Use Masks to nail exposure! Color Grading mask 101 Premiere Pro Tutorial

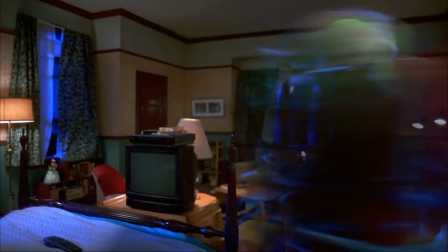Have you seen the movie The Mask with Jim Carrey, where Jim Carrey puts on a mask and he becomes the mask? It's a super fun movie about masks. In this video, I'm gonna talk all about masks, but these masks are even more amazing than the ones that Jim Carrey uses.
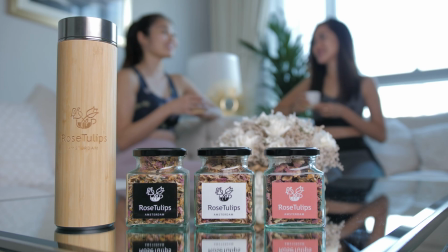Hi, I'm John Bear, so happy to see your beautiful face. And in this video, I'm gonna teach you how to go from this to this using masks.
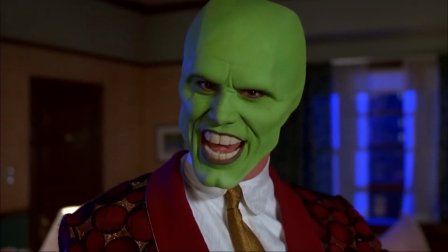Okay. Let's go.
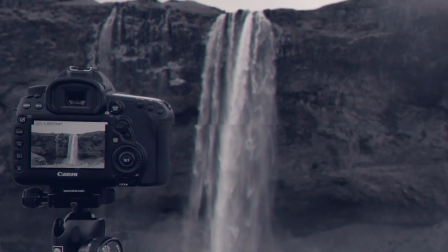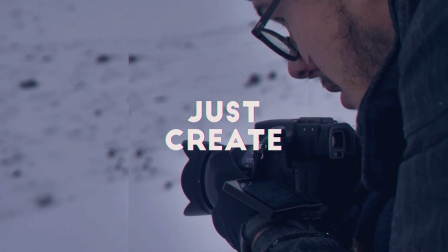Welcome back. First off, thank you so much for commenting on my videos and subscribing. It really helps my channel. If you're new here, hi, I'm John Bear. I'm your friendly neighborhood Icelandic dude with a camera. Last week, I was shooting a commercial for Rose Tulips Amsterdam, and then I ended up with this shot with the product displayed very beautifully on a reflective surface.
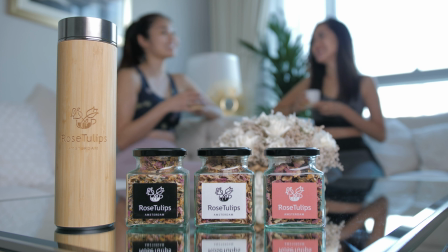And I had the actresses in the background just drinking tea and enjoying themselves. And personally, I love this shot. It looks beautiful.
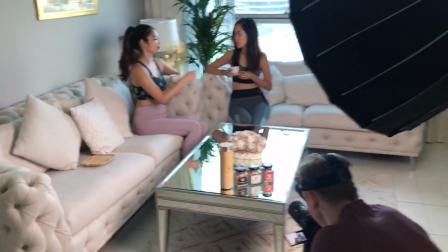On set, I made sure to have a big old beautiful light lighting up the whole thing because I really needed that oomph in the shot, you know, make the product just But then when I was editing, I was like, it needs more oomph. There's not enough oomph. So I used my magical masks and I went from this to this.
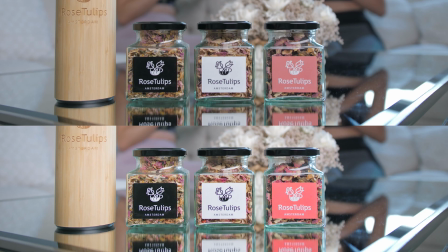Just notice the heightened oomph in the image.
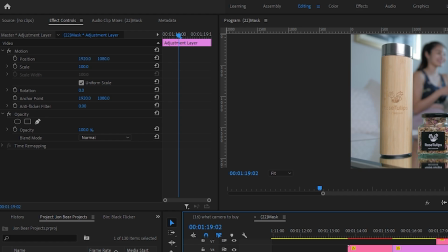To do this, just toss on an adjustment layer over the clip and then head on to opacity and then click this oval shaped icon.
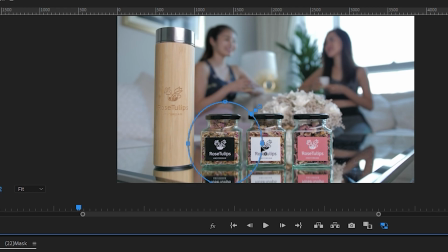This lets you create an oval. Wow. Draw the oval over the part that you want to oomph up and make sure your feather is increased. You cannot have too much feathering. Feathering just makes it soft and natural.
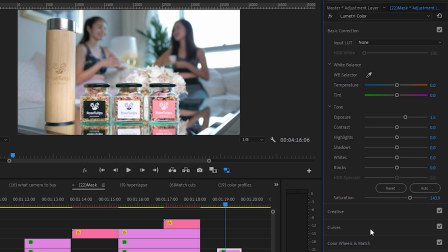Once it's done, you can go into your Lumetri color panel and play around. I ended up adding saturation, sharpness, and exposure.
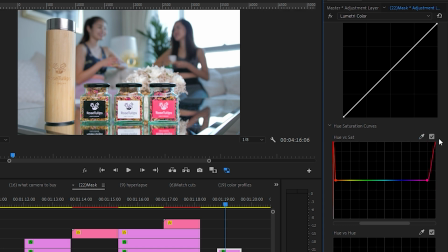I especially added some saturation for the pink colors because I wanted the label to really pop in there.
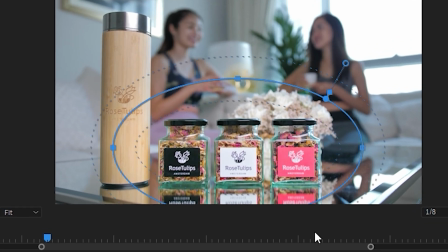This made the rose leaves in the jar also shine, which was a welcome surprise. Done. Beautiful.
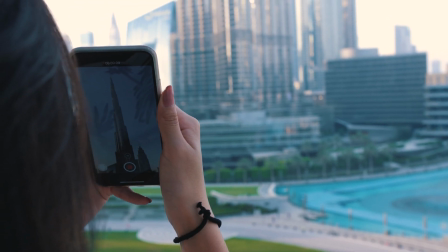In this entire video, I used masks for two other places. In this shot, I wanted to brighten up the phone screen to show off the Burj Khalifa, the tallest building in the world.
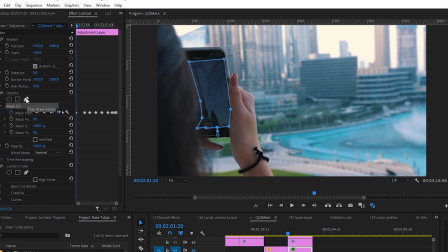So I did the same thing, except this time, instead of drawing an oval, I drew around the shape of the phone by hand.
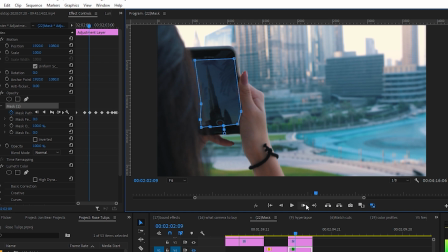This shot was a little trickier because the area was small and it was moving around a lot, so I had to track the mask frame by frame.
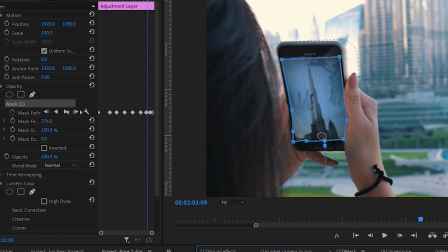Once the mask was in place, I put up the feather and then pumped the exposure. Wow! And now we can clearly see what's on her phone screen. Just a side note, the Burj Khalifa is so tall that I had no way of framing it in my camera. So the way I solved this problem was to have the actress film it on her phone and then I filmed the phone. I don't know about you, but that sounds like a big brain moment to me. Finally, I had this window shot.
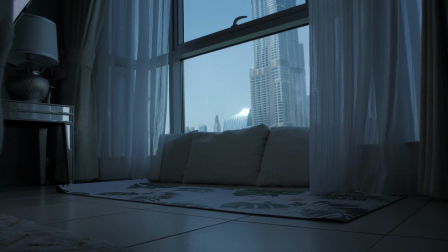I wanted to shoot the Burj Khalifa out the window, but in order to expose the bright outdoors properly, everything indoor had to be underexposed.
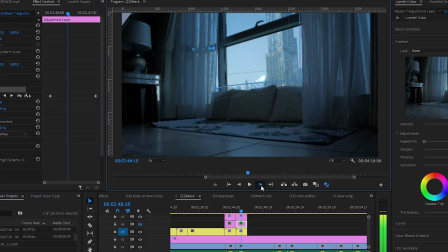So I had to fix this in post. The solution is the same. I drew a mask around the window and then I inverted the mask by ticking this box right here. And then I just went ahead and pumped up the exposure. Masks are a fantastic tool to just add more exposure to certain areas of your frame. This helps you bring more emphasis to the subject that you want to focus on. However, masks work best when you keep it subtle. That's why I tell you to pump up the feather, because the more feather you have, the smoother the edges. If you don't use a feather, this is what it looks like. If nobody notices your incredible mask skills, that's a good thing. A sad reality for everybody who does visual effects. The less people notice them, the better. That just means you did a good job and it looks realistic. That's it for this video. I hope you learned something. And if you did, hit that like button, share it with a friend. Commenting is the best way to support the channel. So let me know, where would you want to use a mask? Or you can just comment about whatever you want. I mean, you could compliment my nice shirt or something like that. All right. Thank you so much. I'll see you next time. I'm John Bear. Bye-bye.